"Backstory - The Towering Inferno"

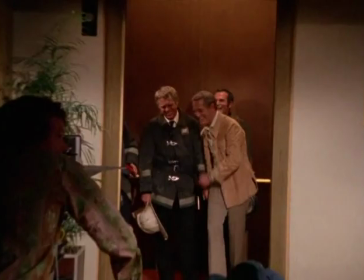752s
In their few scenes together, Newman and McQueen worked in an atmosphere of respect and friendly competition.
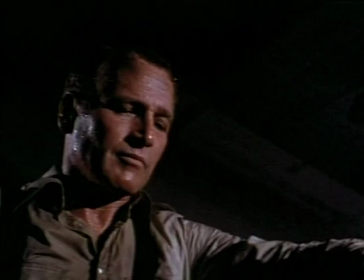760s That's it. Let's get the out of here. Leave this guy with the camera here.
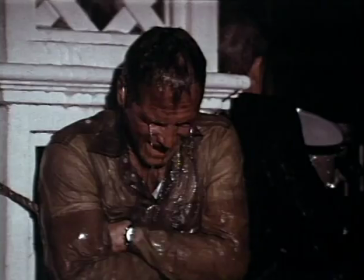767s
Newman and McQueen were ready for that stuff. You know, they're macho guys. They loved it.
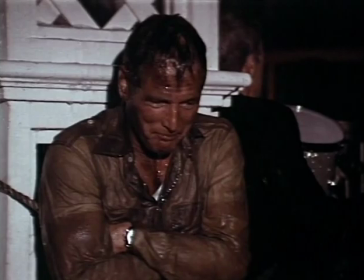772s Can we do this? How about more water?
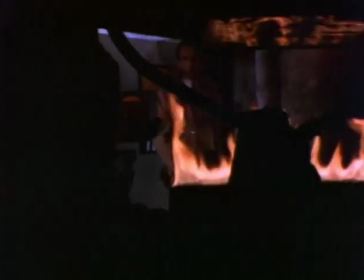775s
To the studio's horror, McQueen and Newman both insisted on doing as many of their own stunts as possible. and both suffered minor injuries.
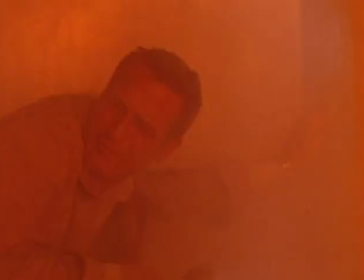784s
On May 31st, Newman developed a facial allergy triggered by smoke. A week later, the actor burned his hand.
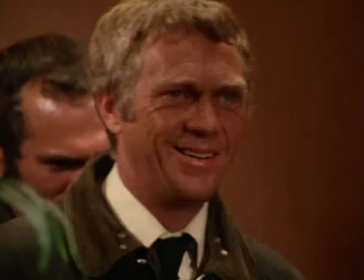791s Marker.
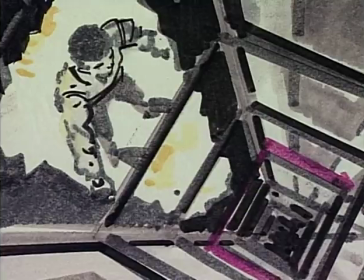792s
Not to be outdone, Steve McQueen defied the studio and its insurance company by doing a hazardous jump into an elevator shaft.
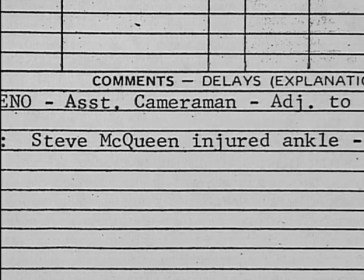801s
McQueen twisted his ankle badly, and the actor was incapacitated for several days.
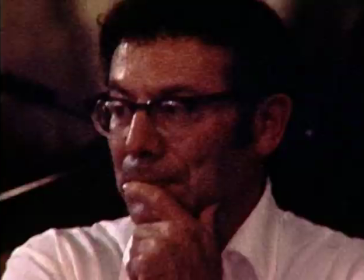806s
With costs already climbing from $11 to $14 million, the script was quickly rewritten to let McQueen do several scenes in a sitting position.
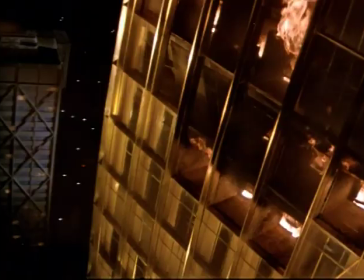817s
To film the harrowing elevator rescue,
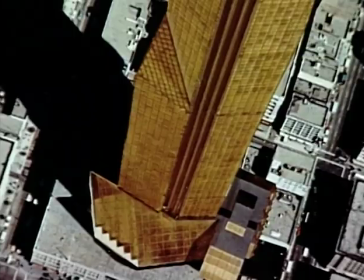819s
a multi-story section of the building's exterior was created at the 20th Century Fox Ranch in Malibu.
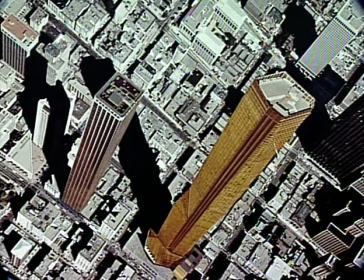826s
Matt paintings were later added to give the illusion that characters were stranded 58 floors above ground.
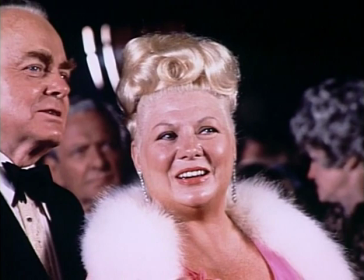832s
But for the actors, including Irwin Allen's real-life fiancee, the danger seemed real enough. We were stuck on the side of a building, and Erwin kept blowing up bombs or something right next to us.
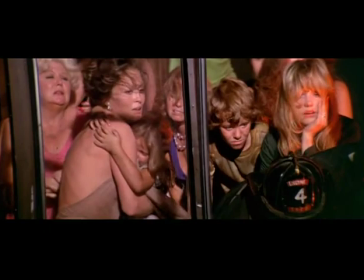849s
And here we all were in chiffon, and these sparks would come flying in through the window.
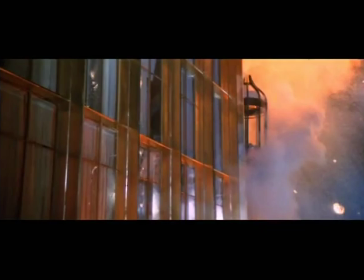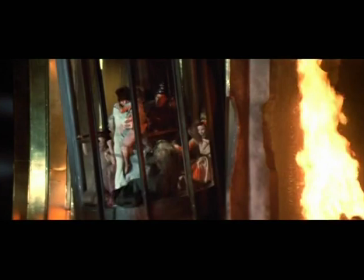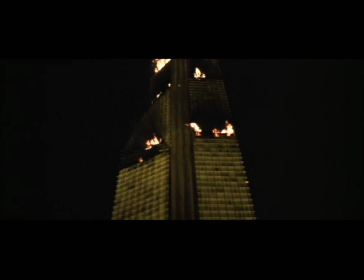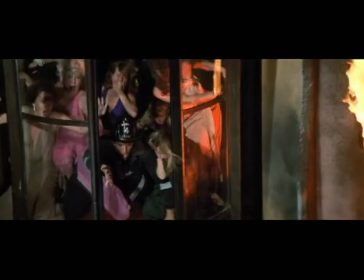872s
There was a bigger explosion than anybody thought. There was panic, and everybody else was running. There were trees on fire that weren't supposed to be burning. So while you're busy acting, terrified and everything, you're going, you're hitting your dress to keep from going on fire.
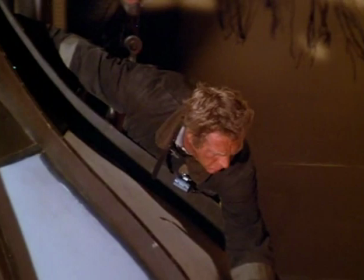890s
McQueen dropped me once, and I missed the airbag and everything on the stage. He came off that elevator and said, You better pay this guy a lot of money. He was a good guy. He always wanted the best for the project. He, on the elevator scene, I was doing that with his double, and he came the next day and asked me how it went and I said, eh, I think it could have been better.
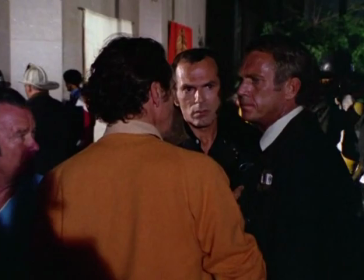913s
He called all the execs together and they all came in with their limos and all about 20-some out of them in a big circle and then he said, I want to fix that scene. And they said, why? It was great. We loved it. Why do you want to redo it?
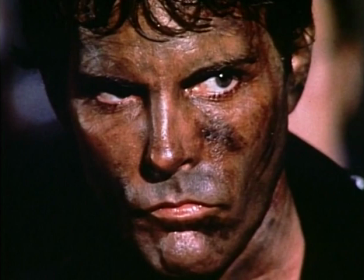926s
He said, because Ernie said. These execs looking around, who are you? Who? That stunt guy actor? Because Ernie said and they made it what it is.
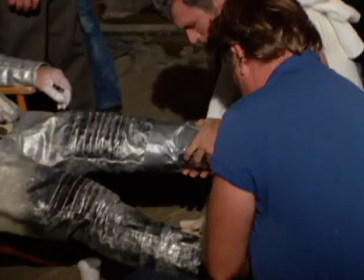937s
The movie's many stuntmen and women were in almost constant jeopardy, especially the 25 who met a fiery end on camera.
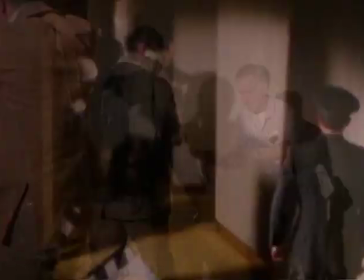946s
Each person wore a non-flammable body suit, coated with a mix of benzene and alcohol, which was ignited for a chillingly realistic effect.
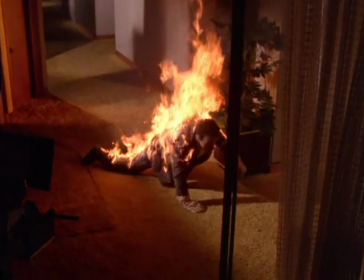955s Action! You've got 15 seconds. 10 seconds.
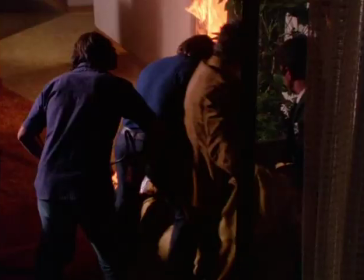961s 10 seconds. Put him up. Go in and get him. Look out.
We did have some near accidents on that.
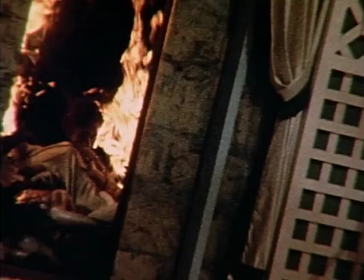968s
Like the guy that came out of the elevator on fire, they cover him with glue and they have all kinds of fire protective, no max.
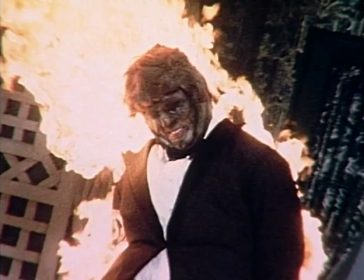976s
Well, he had somehow brushed his face with this flaming glue,
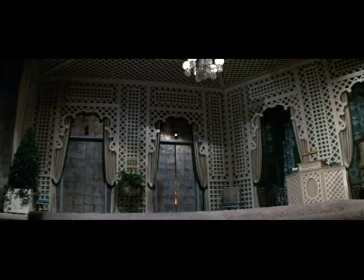983s
and the glue he couldn't get off his face, and that burned his lip.